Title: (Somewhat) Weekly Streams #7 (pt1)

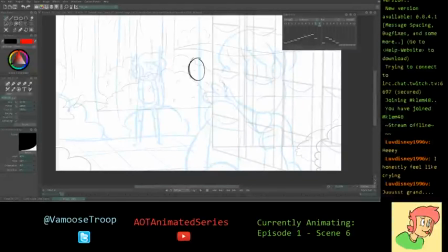So in that case, maybe his head is down, he isn't leaping anymore, but he's kind of trotting a little bit. Because he probably hurt his knee or his foot or something like that.
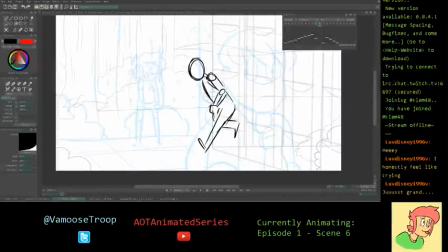So there's the leading foot. There's that. But he's still moving at a fairly fast pace. So the hare is still moving. And then he's looking at Will like, dang, I hate you.
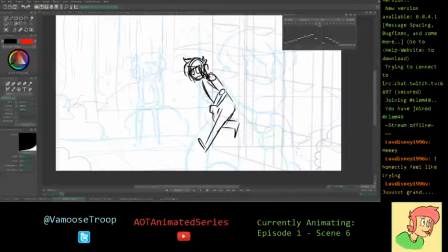I hate you, man. So here's another way that I can do this. So this one, the right leg is forward. So that means that the left arm is going right.
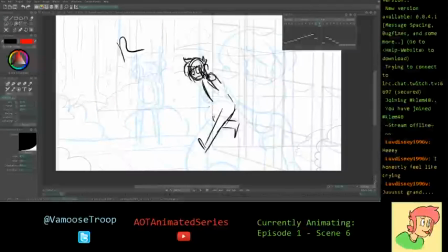Ah, it's especially confusing when, like, the character's kind of facing you and I'm just like, what leg is that again? That's the left leg. So the arms are normally going to go opposite as what the legs are going.
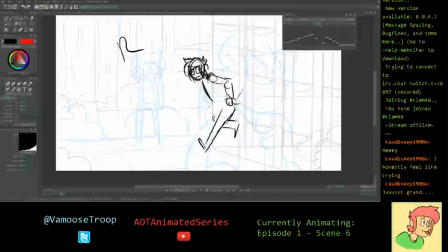So if the left leg is going forward, then the right arm is going to, or left arm is going to go back. So forward, back. There we go. And then the left arm is going to come forward like this. Yeah, if I can get it. If I can get it to look right.
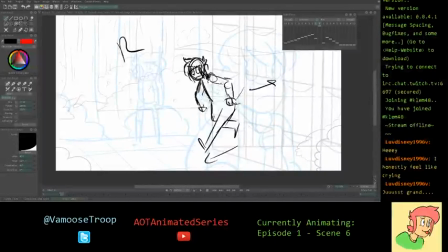So he kind of has his elbows out a little bit like a... almost like a... I don't know what it's called necessarily. I don't know, like a gorilla walk or whatever. But yeah, it's like that kind of pose or whatever. I don't know. Big buff man. I mean, of course, Chris is not a buff man, but it kind of works.
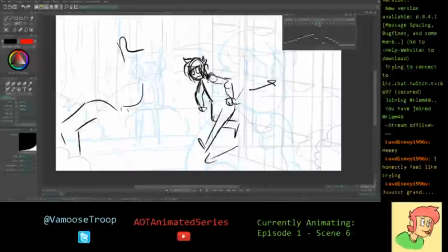Here we go. And gone. Okay. So he could walk in like this. And then, oh, save. Yeah, I know, I believe I had it the last time I streamed,
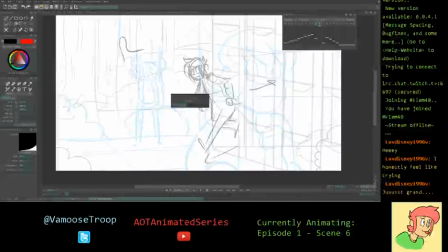but I have a handy dandy, you haven't saved in a really long time, so you should probably save type thing. So, which has been actually pretty dang helpful. So, let's see, I think at the head, I still want pretty far down because he's getting pretty tired. But this time,
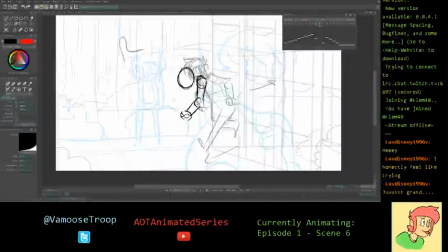the right or the left arm is going to come forward because this is going to be the second contact point. The right arm is back. He's still kind of bent slightly.
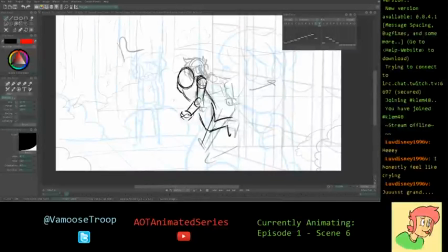And then this leg is going to be up because it's going to be a different contact point like that. Alright, I think I already like this one quite a bit better. The other one was good. It had energy, and I always like that in runs and stuff like that.
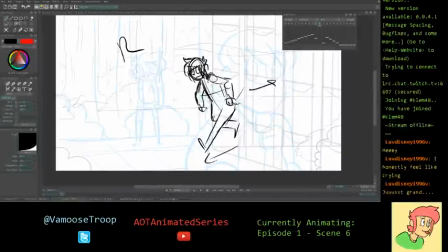But it almost had a bit too much energy. I think I'll change this hand position, actually. Yeah, so like that. There we go. Yeah, that's a lot better, I think. But he's not moving, I don't think, quite fast enough for the hair to move quite so much.
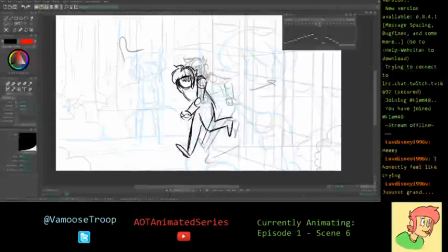Of course, this is going to be cleaned up a lot. This is definitely not the final animation. If it was, that wouldn't be very good, I don't think. But you know what? It's always gotta start somewhere.
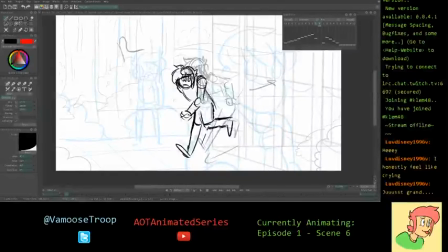So, I think one of my favorite things really is taking, is seeing how something progresses from not looking terribly great to something that you can really work with and that you can be like, yeah, that looks